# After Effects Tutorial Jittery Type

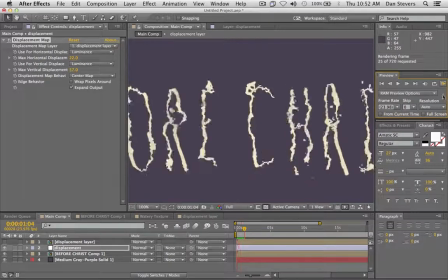If I bump it way up, you'll maybe see what's going on is that the noise is being applied to our type, and it's actually being applied to any layer below the type.
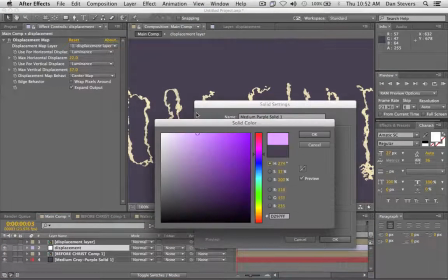If I just made a new solid and I made it whatever color,
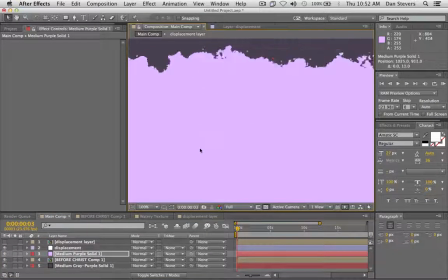put it below the displacement layer and move it down, you'll see that it's being applied to that as well.
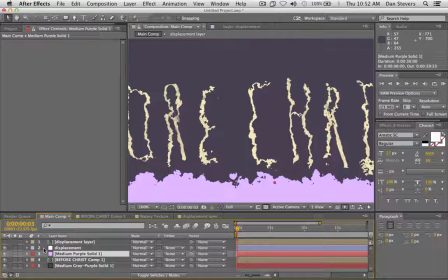So this is something to keep in mind. The way that we're doing this is that everything below this displacement layer is going to get displaced.
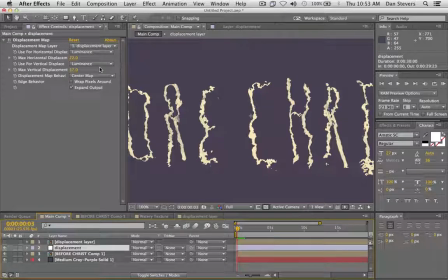I'll delete that layer I created. I'll set this back to 2 and 2. And one of the things I don't like right now about our displacement is I don't like how it's doing it every single frame.
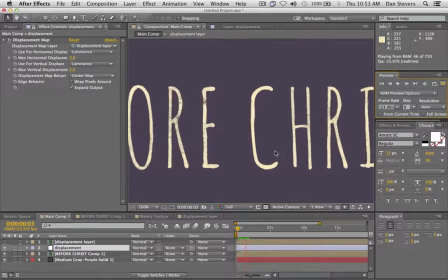It's making it look a little bit too anxious and a little bit neurotic, the text here. So the way that I solve that is by actually cutting the frame rate of our
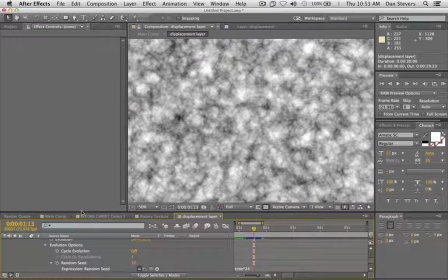noise layer here.
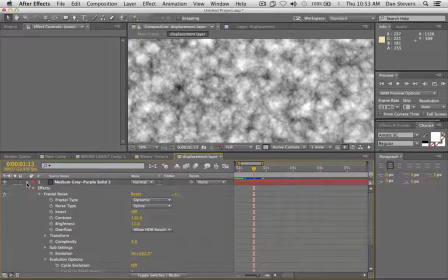So if we go into that layer here, I'm going to close up this layer here, and I'm actually going to pre-compose this.
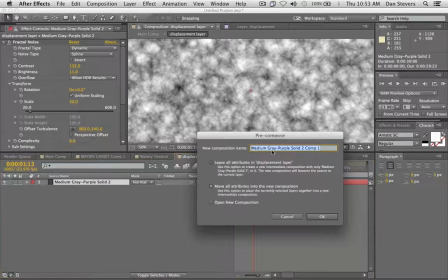So I'm going to hit Command-Shift-C, and I'll move all attributes.
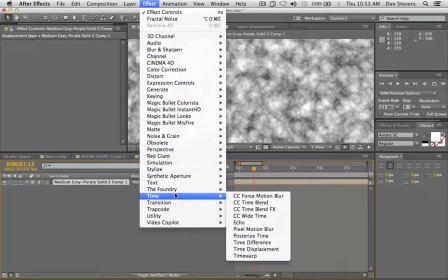What I'm actually going to do is I'm going to apply a posterized time effect here.
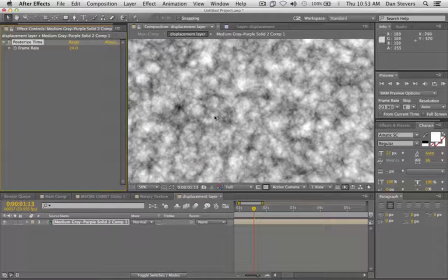And what this is going to do is it's going to let us cut down the frame rate so we can experiment with different frame rates for this.
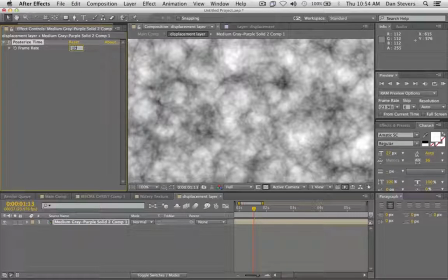I actually ended up on 10 for my project.
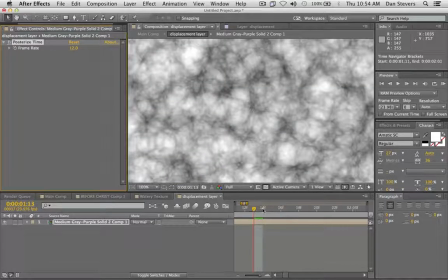But if I would have done 12, it would mean that it's going to hold for 2 frames.
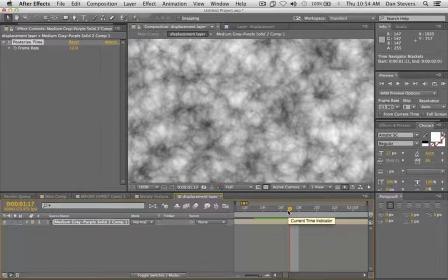So it's 1, 2, new frame, 1, new frame, hold, new frame.
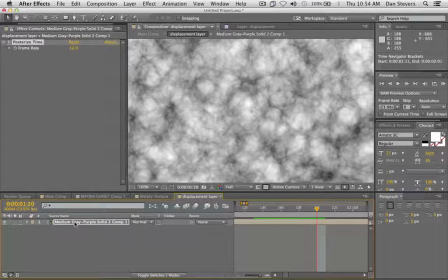So this is cutting down the amount of times that the noise is going to be changing, but I actually ended up putting it down to 10, so it's almost
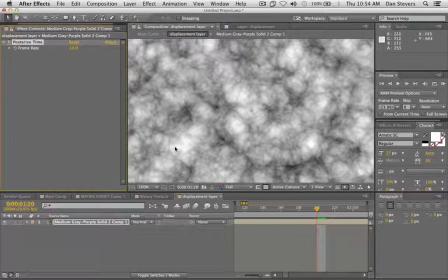every 2, but every now and then it will be every third one because the way that I have this, and this just creates a little bit more natural feel to it.
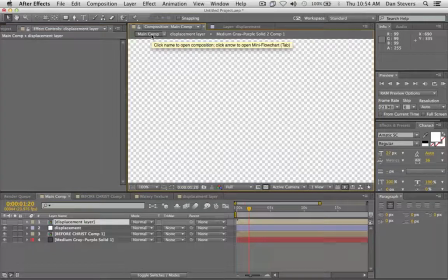It's not quite as uniform, and I kind of like that. So if I go back to our main comp here, and by the way, I'm clicking through up here.
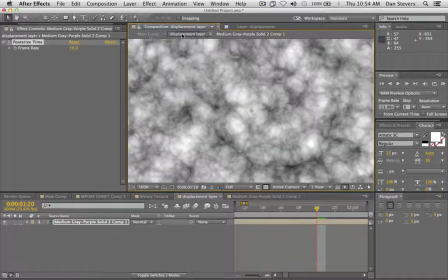A lot of times this is the easiest way to get through your pre-comps up here. So just in case you didn't know that.
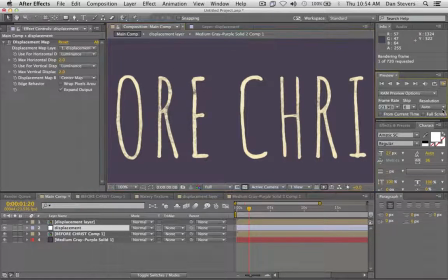And so if I go ahead and do a RAM preview right now, the amount of displacement that it's doing, it will only be every other frame that it's being displaced, or more or less, like I was saying with the 10 frames per second.
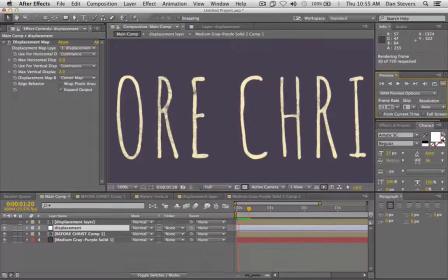So if I go ahead and play this now, that's the look right there. That was the whole look of this video that I did. And I knew that it was going to be such a simple video, but I needed to have something
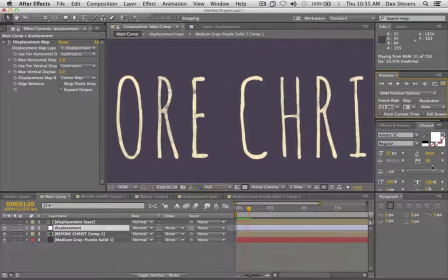dynamic in the video, something that was going to make it feel alive for these shots that were just 5 seconds of type and no movement, or no animation. So this little bit of displacement really added just a cool vibe to the video.
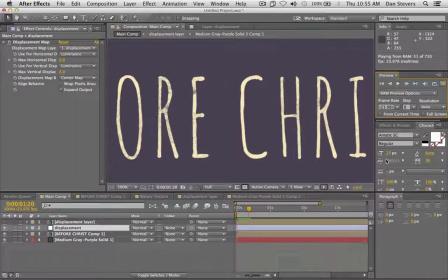It made it feel handmade, and that was often that's what I'm going for in my videos. I like making things feel tactile, like they were made by a real person rather than a machine. I think the last thing that I'll go over is adding the little
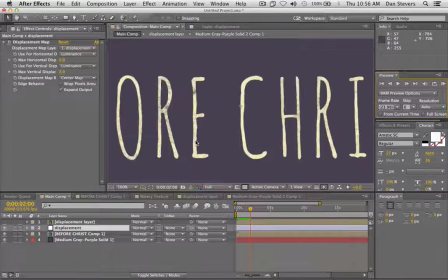speckles and the dust that you might have seen in the video.
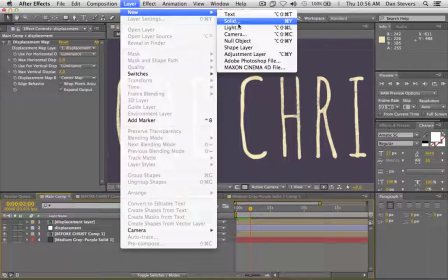So the way I'm going to do this is I'm going to go ahead and add a solid to our composition, and I'll call this dust.
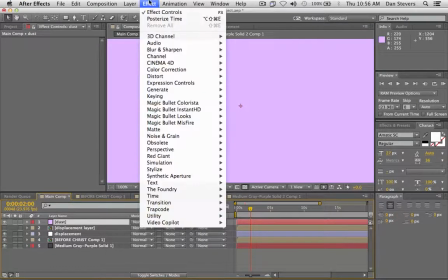The color does not matter. We're going to go up and go to noise, fractal noise.
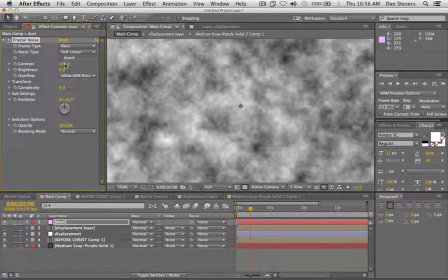And this whole technique of adding this dust came from a guy that's called VFX Bro, and I'll put a link to his site below.